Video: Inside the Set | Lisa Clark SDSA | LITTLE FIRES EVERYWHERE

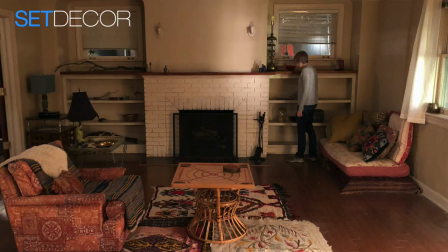[15:38]
Initially, both the directors and the designer said oh it's so much work you don't have to change the living room and the rest of the
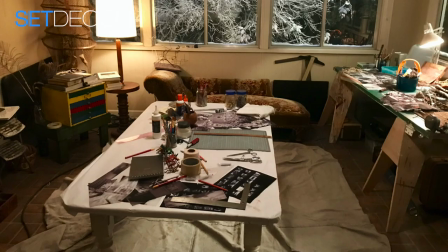[15:47]
set as you go along and I said no we are changing it because I really felt that it was important to reflect this tug of war between Mia
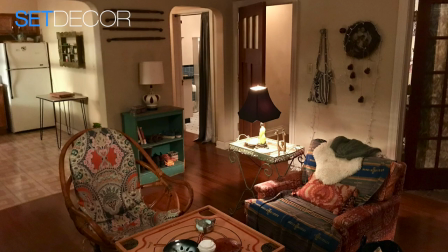[15:55]
and Pearl about staying in Shaker Heights and it would be reflected in her house because
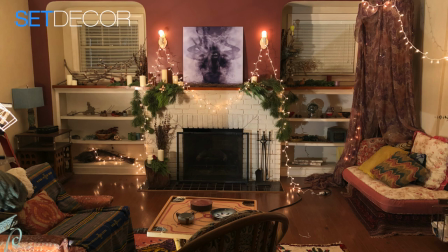[16:02]
I think that artists are all we're so visual we're always collecting things that inspire us. We actually had an entire binder tracking how that set changed over time because, you know, you don't always shoot in order. So there was a lot of going back and forth. Not only were you doing 1990s and 1980s, but you also had to go back in time a bit. Well, that was quite a challenge. It was cross-boarded insanity of two episodes.
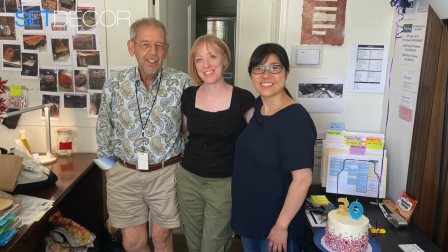[16:31]
So I picked up the phone and called David and said please come help me because it was a lot of work and and very little time between when we had
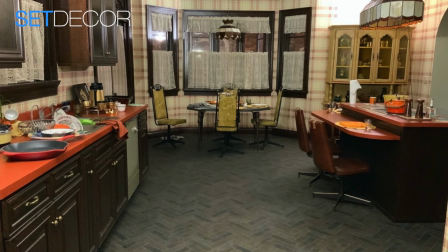[16:41]
to go back and forth what was present day for for them 1997 and
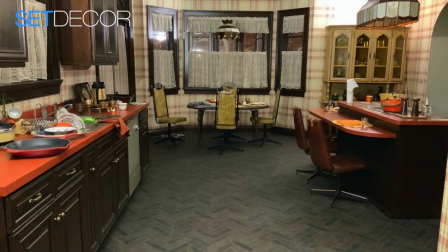[16:46]
late 70s early 80s we had to redress the entire back half of the Richardson first floor the kitchen was a huge challenge for
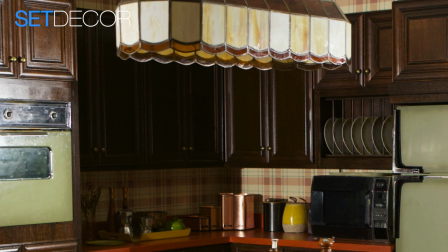[16:57]
myself and for Jess didn't have enough time in the schedule to build an entirely new kitchen. She had to woodgrain all of the white cabinets to make them look like 70s wood.
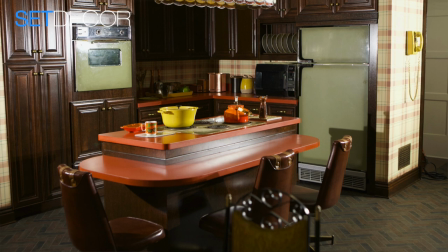[17:11]
She built an entirely new island. I had to find a matching set of 1970s appliances.
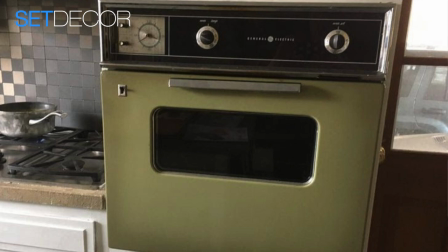[17:19]
It turns out is extremely difficult. We went on a crazy online search, and we found a complete set in Ohio of all places that
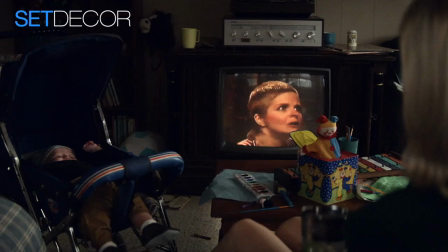[17:31]
we paid to ship out to California in time to build into the set.
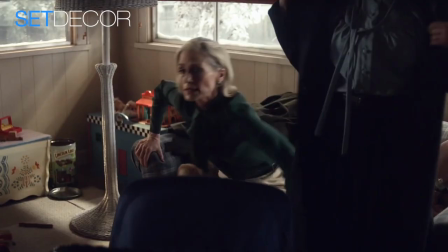[17:37]
What we are calling the Warren House was the house where Elena lived when she was recently married and her children were toddlers.
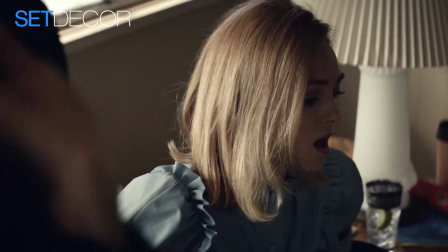[17:46]
So David also worked with me on that set. It was important to me that at this point in life, Elena had not reached the level of restriction that we see later.
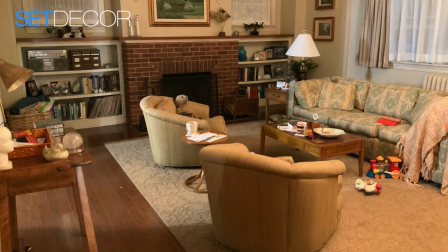[17:57]
I wanted it to feel like there was more life and joy and you can really see that in the space and the
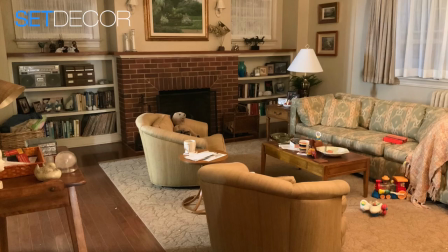[18:03]
that the furniture that she picked is not so perfectly matched but still has taste.
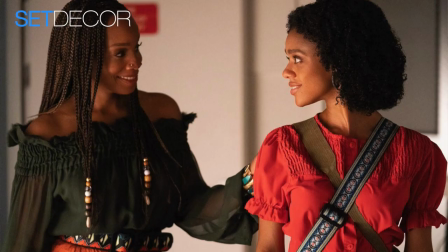[18:10]
One of the the sets that I was so excited about was Pauline's Loft which was Mia's mentor in New York and we wanted it to feel a little bit like Soho from the early 80s.
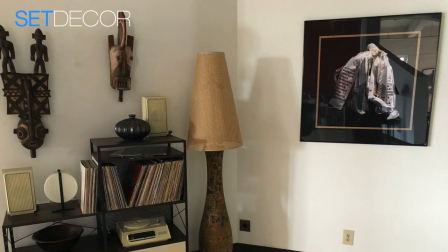[18:26]
A lot of the inspiration came from the African-American art community in New York in the early 80s which was heavily influenced by artists like Warhol and Basquiat. We wanted it to have a very urban alternative cutting edge feel to it which was very different than a lot of the other sets that we were doing. So I was probably 80% shocked on that set and I was very happy with the direction
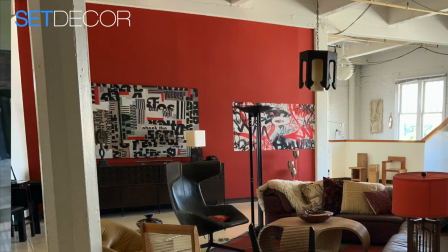[18:51]
it was going and the designer threw me a curveball of changing the wall color.
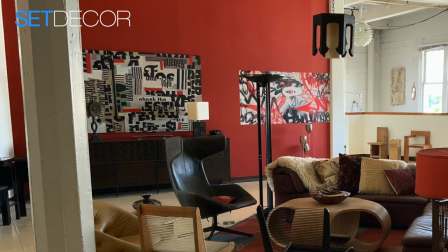[18:57]
She decided that she wanted like a huge section of wall to be painted red which wasn't part of my color palette at all but she was very committed to it because of the fact that a lot of her research had shown red and navy blue as being a big part of the street
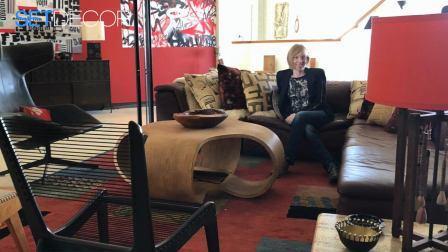[19:15]
clothing of the african-american community at that time in new york david and i had to go back and revisit and and he got to watch me tear my hair over
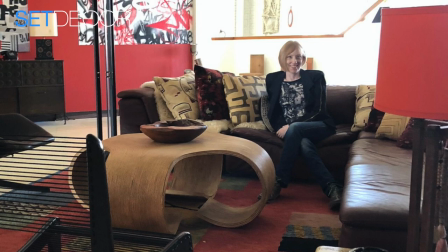[19:23]
how to adjust for this set but luckily because we have so many um strong prop houses in la uh we had a
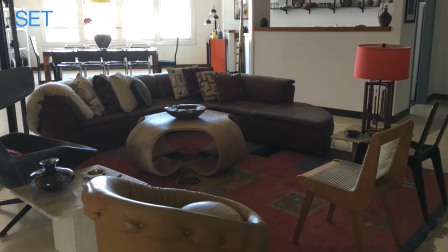[19:33]
lot of options and we were able to move pieces around and make it still have the look and feel that I wanted for that space.
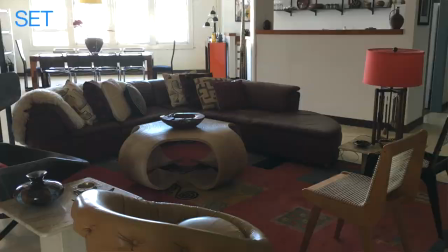[19:40]
Carrie actually had a couple artists that she was interested in featuring, so we went through the process of clearing their art for that set.